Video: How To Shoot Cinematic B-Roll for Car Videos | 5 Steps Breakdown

In today's video, I want to talk to you guys about five ways that you can elevate your cinematic car videos.
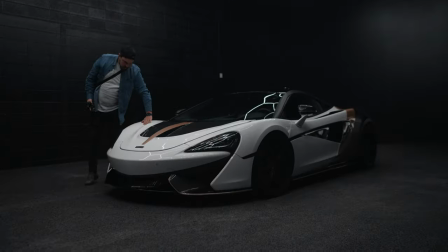0:20 This video is not about camera settings, but rather how to take your cinematic ideas and blow them up to the next level. Another Canadian friend of mine who runs this company, Project X60, is launching a new product line for his company. So he asked me if I could create a video for him and I didn't just want to do the same old stuff, you know?
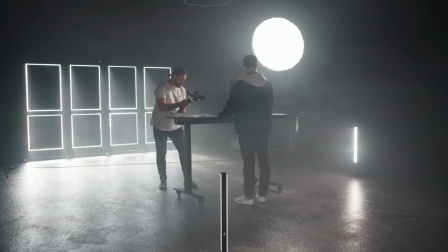0:42 So I decided to actually challenge myself to create something better that I have before So my hope for this video is to bring you guys along and give you five practical tips on how you can elevate your car videos The first tip that I have for you guys is to try and add lighting so we gotta start half the car on I want to get like red lights
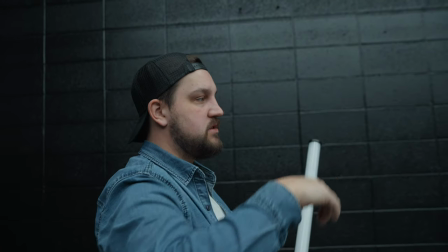1:04 As like kind of making on the wall make it look like the tail lights are on tube lights around extend them around it, but that's the vibe. There's a ton of incredible light sources out there for an incredibly cost effective rate now. They used to be really expensive, but now there's tons of players in the market where you can add lighting for less than $200 or maybe a little bit more with a softbox or something like that.
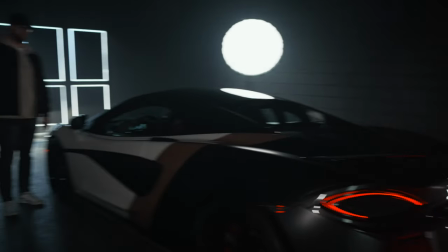1:28 Lighting in your videos adds a ton of shape and in car videos specifically, you can add a really soft key light to your car.
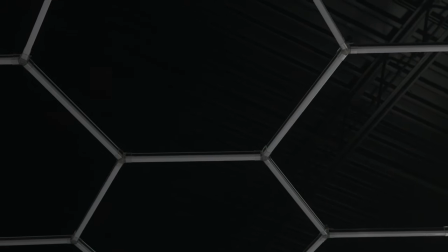1:36 You can see in this particular location we had. It had the grid-like lighting above the McLaren, but I didn't really want those reflections to be all over the car because I wanted to be able to
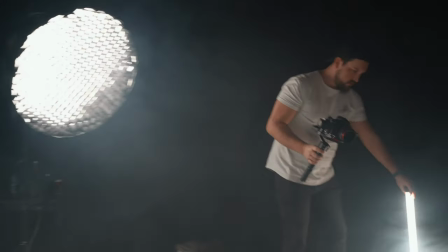1:47 shape the light and not let the space around me dictate how the car is going to look. I wanted to create that myself. So I highly recommend if you have the budget for it, pick up a light. This way we are able to make our subjects pop out of the frame.
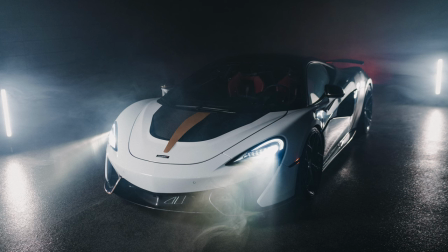2:00 Whether we were adding back lighting or our key light in the front to make that car stand out or to make Travis stand out of the scene this was absolutely essential but it does add that extra step of elevation to your car videos rather than I didn't just want to show up and shoot the car like I shoot everything else I wanted to take it to the next level and that's where lighting came in now that we have the room lit the next thing I wanted to do was add a bit more atmosphere to the shots so
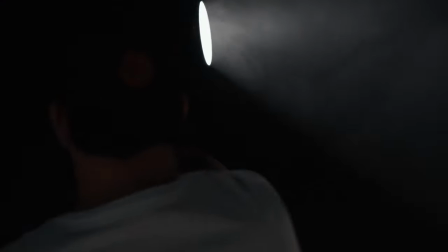2:33 to do that we used a haze machine now I found the cheapest one honestly that I could find on Amazon.
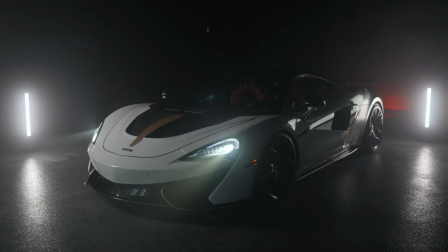2:39 The one that I got was 50 bucks on sale plus haze fluid rather than fog fluid. Now the reason I went with haze is haze actually settles is a little bit thinner than fog and so it actually settles and sits in the room a little bit nicer.
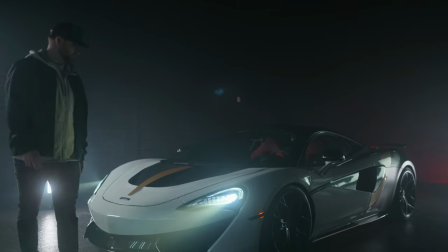2:54 So I brought that and between lighting and haze we were able to add a really nice atmosphere in the room.
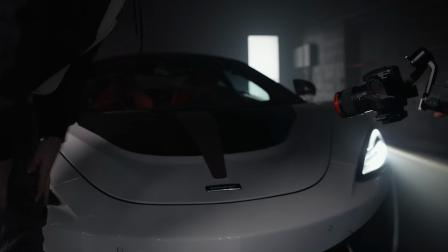3:00 Now one thing I suggest when you haze a room is be really careful with it. Obviously you can fill it out but you want to let it settle before you start filming.
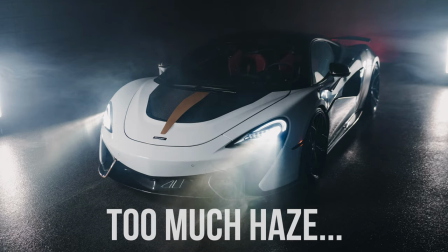3:10 There was a few times we were waiting for the haze to settle while we were waiting to actually film the shots we needed because it was just too much. So be careful to let haze be something that adds atmosphere but doesn't maybe overtake the film. You'll see in any cinematic film that you ever watch, if they're indoors and you can see light coming through the window,
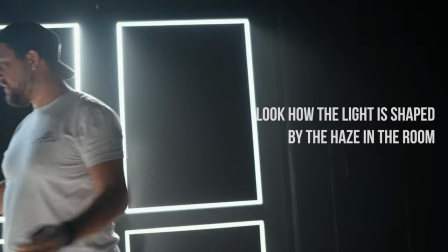3:31 it's because they're adding haze and they're adding that atmosphere which adds depth to your videos as well. And so this is a tactic that I wanted to bring into my car videos as well, because I just wanted to elevate it guys. So haze can do a lot in adding depth in your image. And of course, paired with lighting, it's going to do a lot.
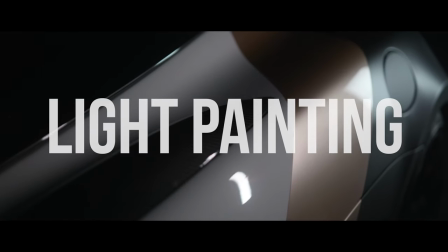I wanted to focus on a couple of specialty shots for the cinematic video. So the first one that I focused on here was with light painting. Travis is a car wrap designer and now providing car wrap films as well.
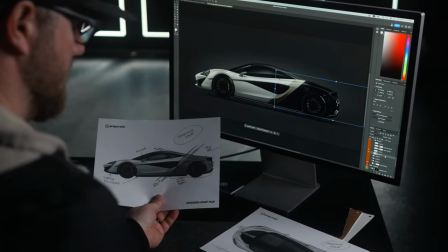4:08 So a part of what we had to focus on in this video is to actually showcase those designs on the car And I thought a great way to do that is with light painting I used an Amaran T2C light,
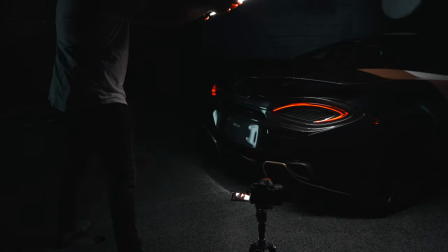4:20 but I also used a Souray 2 foot slash Extendable to 4 foot tube light to add these accents to the car The great thing about light painting is you can draw the attention of your audience directly to that thing You want to showcase again our eyes are drawn to light So we're just
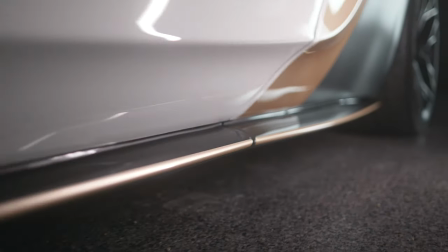4:37 going to light paint over the designs we want to see and in the blackness and in the darkness Our eyes don't really care what's happening there. We just want to see what the lights focused on So we set our camera up in 24 frames per second I held the camera and then my buddy Aaron who was there helping me would then light paint over the car with me three two one
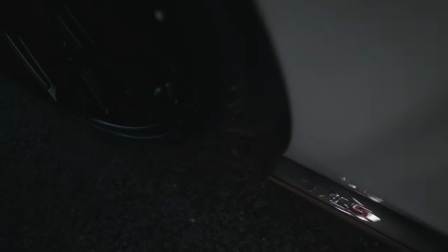4:57 What we found to work really well was I was using the gimbal and I would push towards or across a design and then Aaron would go opposite to what I was doing.
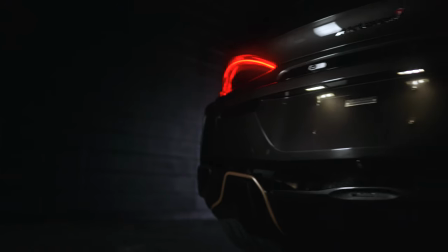5:06 And I found that this kind of gave us a really cool effect in lighting to draw our attention to these certain details. I knew I wanted these shots as cut-ins, as ways to draw attention to the car wrap film and the design that Travis was working on. If you guys have a controlled environment where you can make it dark or you can wait until nighttime, this is an amazing way to add those details or cut shots into your videos that will really elevate it. I've done this with a ton of my videos and on a budget too, guys. You don't have to buy the most expensive lights.
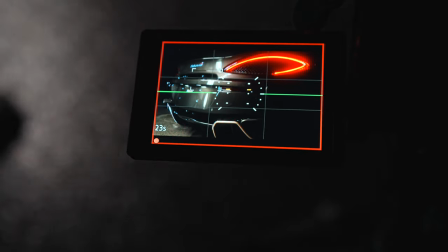5:36 You can make this happen with a budget tube light. Just search on Amazon or something, or I'll leave a link to the ones that I use down below. The fourth tip that I have for you guys, I actually have to give credit to another YouTuber, Rylan Joey. He's an incredibly talented YouTuber. In a part of my preparation for this video that I was making, I did research on cinematic car videos and Rylan Joey showed up and one of the shots that he taught us in one of his videos is how to do these slow shutter movements and i wanted to try this out for myself and it was actually so much fun to use as cut shots so if you guys have
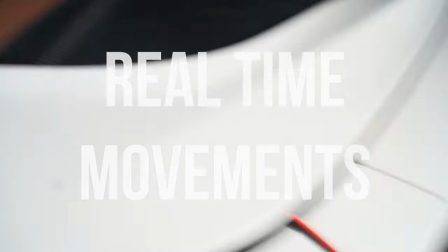6:12 the opportunity to plan for making slow shutter speed videos that you can
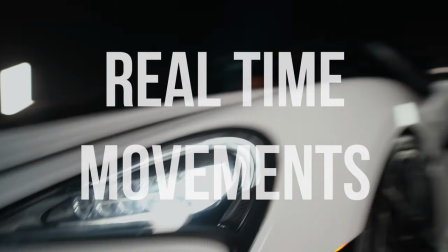6:17 use in these transition moments i knew i wanted to use light painting transitions slow shutter speed transitions and also fpv transitions so what i had to do to get these slow shutter speed videos is bring your shutter speed down to 1 over 10 or 1 over 15 when standard if you're shooting in 24 frames per second is 1 over 50 for the most normal i guess amount of shutter movement in your camera but i wanted to actually slow this down so i could speed those up in post and kind of create these visceral cut effects that i knew i would add glitches and sound effects to in post production but it was so much fun to create these movements in real life and then turn them into the transitions that we have in the video. One last quick tip that I don't actually have on my notes was shooting in FPV mode on my gimbal.
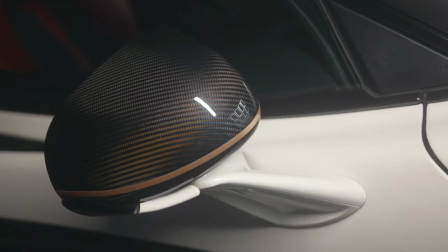7:08 This is different than just the very clean standard shots that you'll get with your gimbal but in FPV you can do weird transitions
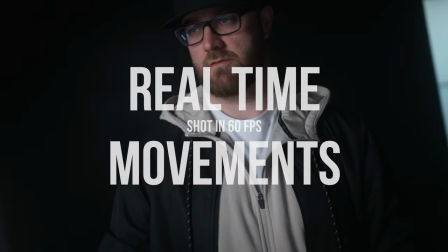7:15 and I knew that I wanted to cut between some moments with Travis designing and the car and one of the ways that I thought I could do that is by
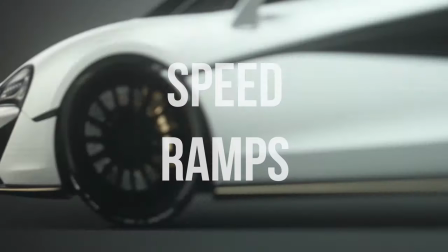7:23 using FPV mode and kind of creating some weird movements but movements that were the same with Travis and then same with the car so that I could cut to them very easily and use as transitions.
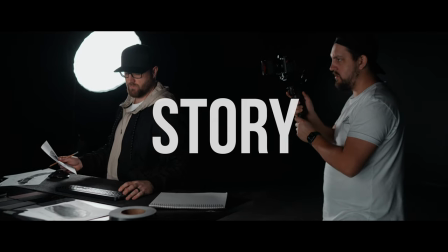The last tip that I have for you guys isn't about lighting it isn't about cameras it's not about gimbals but it's actually about creating a story around your video.
Our first look hazed out and they stood out maybe we could turn the key light up a bit.
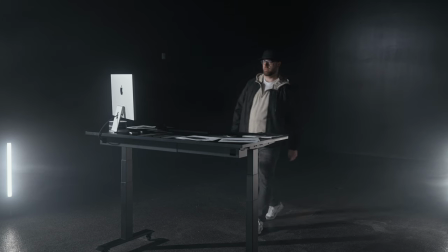7:55 For our key shots, like our key moments in this video, we wanted our designer Travis to be walking around his design.
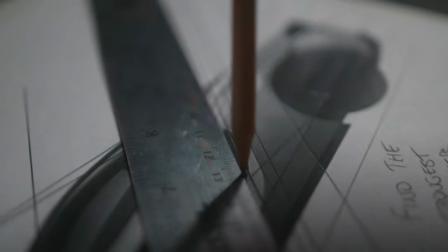8:02 The idea for this video was we wanted to try and get into Travis's head while he was designing these car apps and the car films that he has for these vehicles.
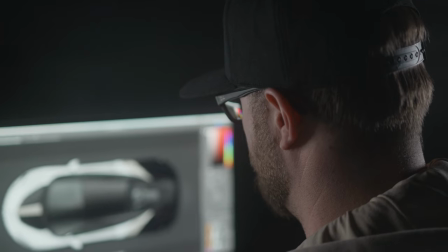8:11 So we had two parts. We had him designing and we had the car that was his design.